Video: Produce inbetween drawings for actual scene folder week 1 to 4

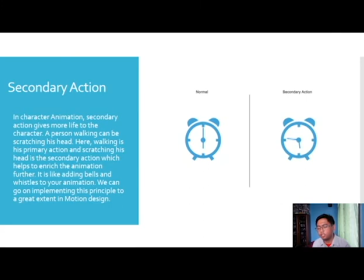then secondary actions again I mentioned this one canina with overlap and follow-through where in there are different reactions for every action okay so for example the clock here in the long the one should happen on the brother
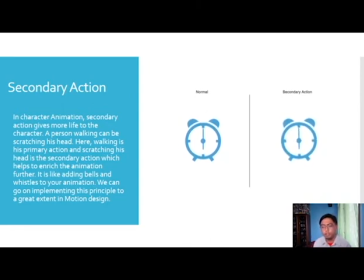it's a clock the hand should move once it goes on the top which is like an alarm it will start clicking also the small small hand gumagalaw ang big hand then yung small hand gagalaw din sya depende yan kasi
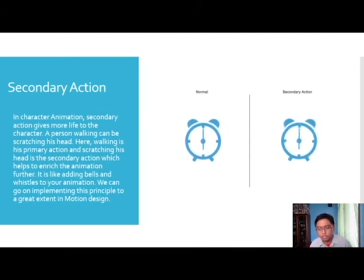parehas din sa motion ng isang real clock okay remember you need to consider this one also hindi lang sya nakastop bigla or hindi lang siya biglabi lang katao. I may post a video to practice your secondary options. Then timing.
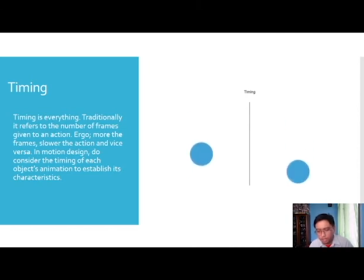Timing is everything. Remember your frame per second. For digital animation, you may adjust the frame per second. But for traditional animation, basically, frame per second is the number of drawings that you will put in between each key frames per second
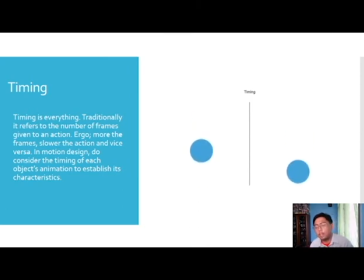so that you may create a motion so if you want a slow motion physically mas paraming hindi gumagalaw mas paraming walang motion okay so depend yan sa inyong film per second remember mas fluid a motion mas realistic ang movement
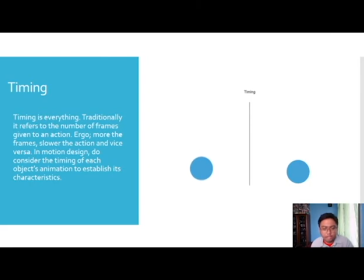so you may post a video here to practice your timings for this one then
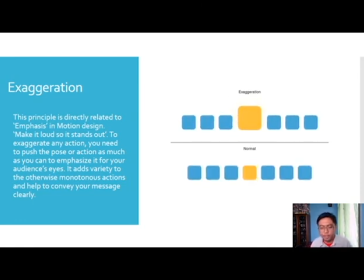we have exaggeration exaggeration is giving emphasis okay Making out loud when it pans out. So if you notice on the lift here, sa normal, okay, pare-paresang shape, nag-iba lang yung color. But it will stand out more if you give additional movements, just like the upper portion.
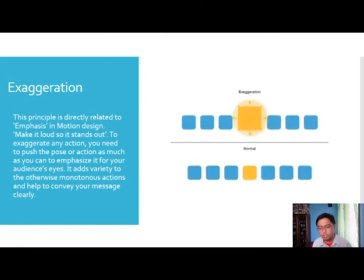The box, mas maraki yung box, nagkaroon na additional movements, nagkaroon na ibang color, nagkaroon na ibang shape when it goes out. So, yung focus mo is on the golden box now because of those additional movements.
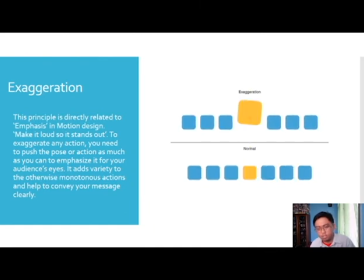You may pose this video to practice your exaggeration principles. Then, solid drawings.
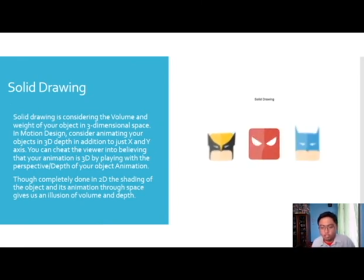Again, kapag sa solid drawing, basically yung depth and the volume. Sa 3D animation, madali lang yan eh. Sa 2D animation, medyo mahirap. So what you will do is, if you want to give emphasis, you make it a solid color.
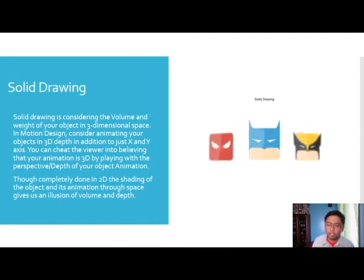Para mas malapit, if you want to put it at the back at hindi siya yung focus, you may blur it out. Tapos, mas maliit your sheet niya. You may post this video to practice your solid drawing principle.
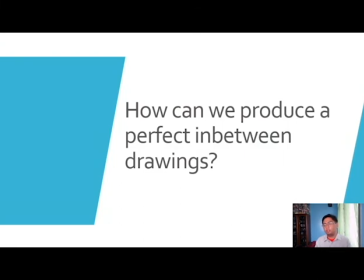Then, let's have a review. How can you produce a perfect in-between drawings? You may post this video and write your answer in the comment section. How do you peg and unpeg our drawings in the peg bar?
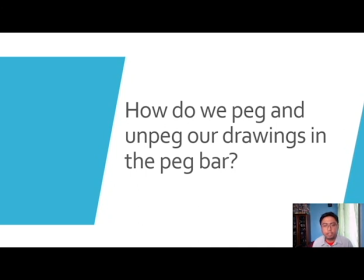You may post this video again and write your answer on the comment section. Then, what are the animation principles to consider when doing animation? Then, you may post this video and write your answers on the comment section.
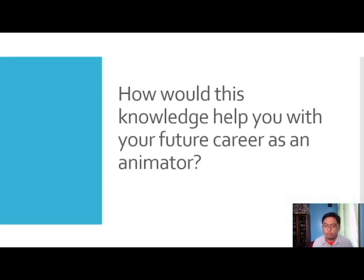So let's have a reflection. How would this knowledge help you with your future career as an animator? You may pause this video and write your answer in the comments section. Okay, that wraps up our lesson for this week. Don't forget to ask your teacher. You may send me a message in Facebook or you may send a question at www.asem.com. So, again, don't forget your Clickbooks to be submitted together with your CBI project. Again, see you next time for our next lesson.